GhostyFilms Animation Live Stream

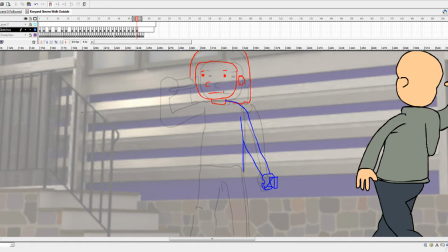You could still be able to get an idea of what it was doing, and that's called the silhouette test, and that's sort of to be used as a guide to how the character should move.
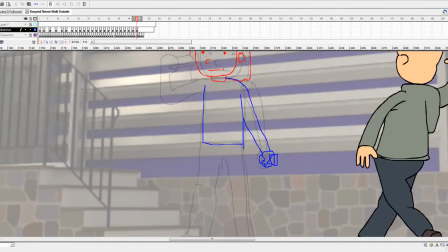So maybe it's better if his hand is
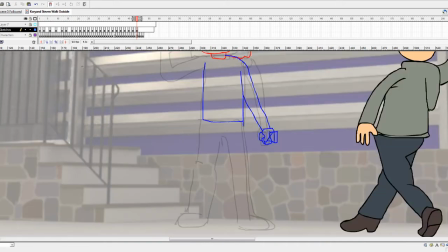kind of outstretched a little bit, so his
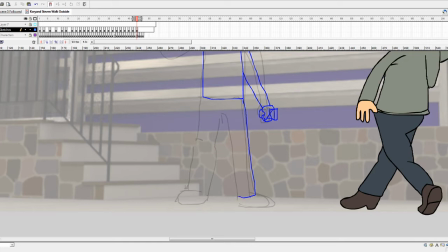arms are not obscured by his body. His arms are not obscured by his body.
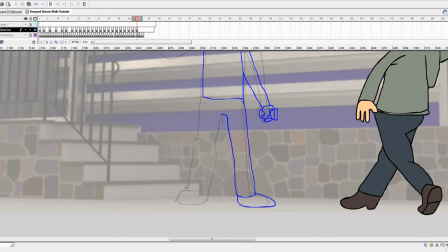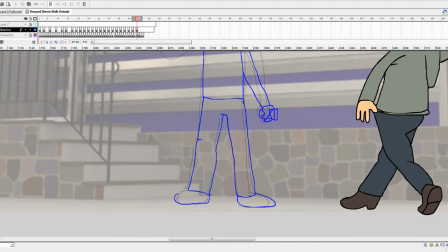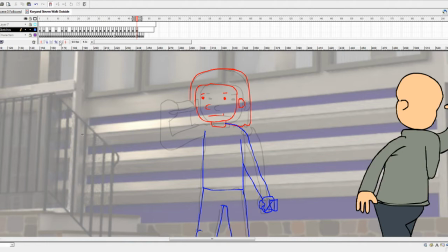I'm not sure if I like this head.
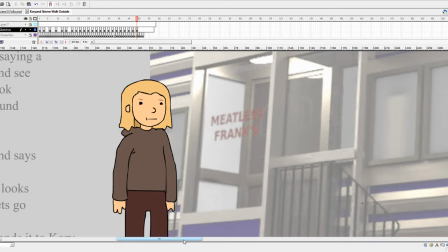I'm not sure if I like this head.
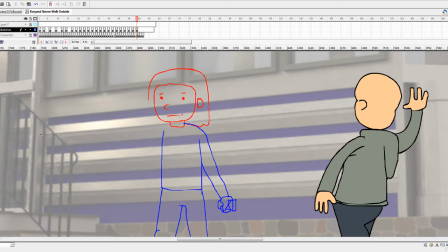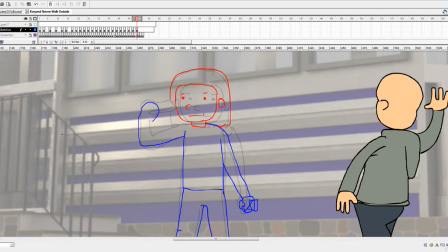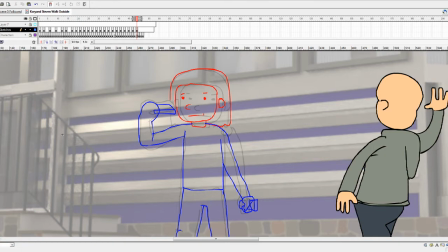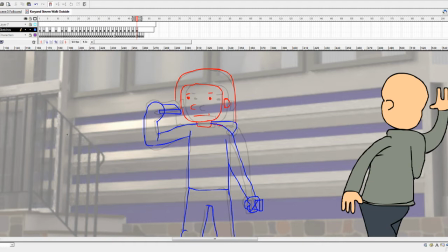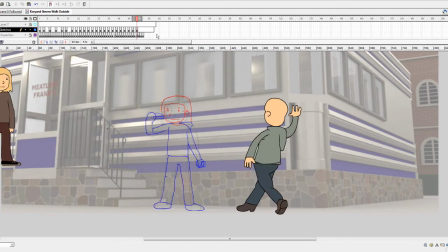I don't like this. Why don't I like this? I don't like this. Why don't I like this? I don't like the way his body is moving.
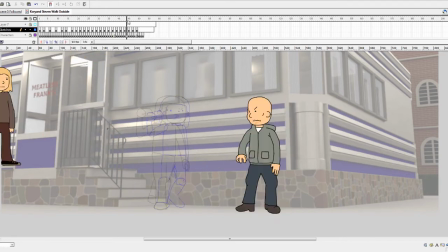Is moving.
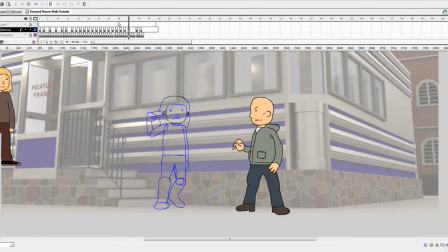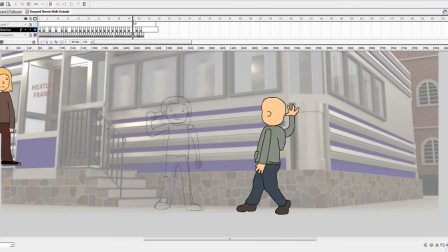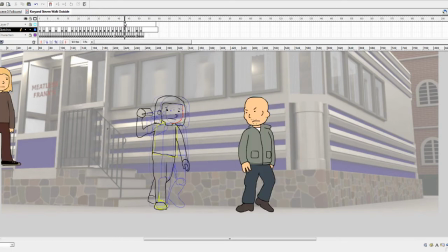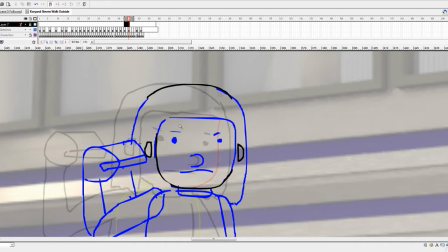Yeah, I think I don't like the way it's turning as he's moving. Yeah, I think I don't like the way it's turning as he's moving. It's a little too fluid to be human. It's a little too fluid to be human.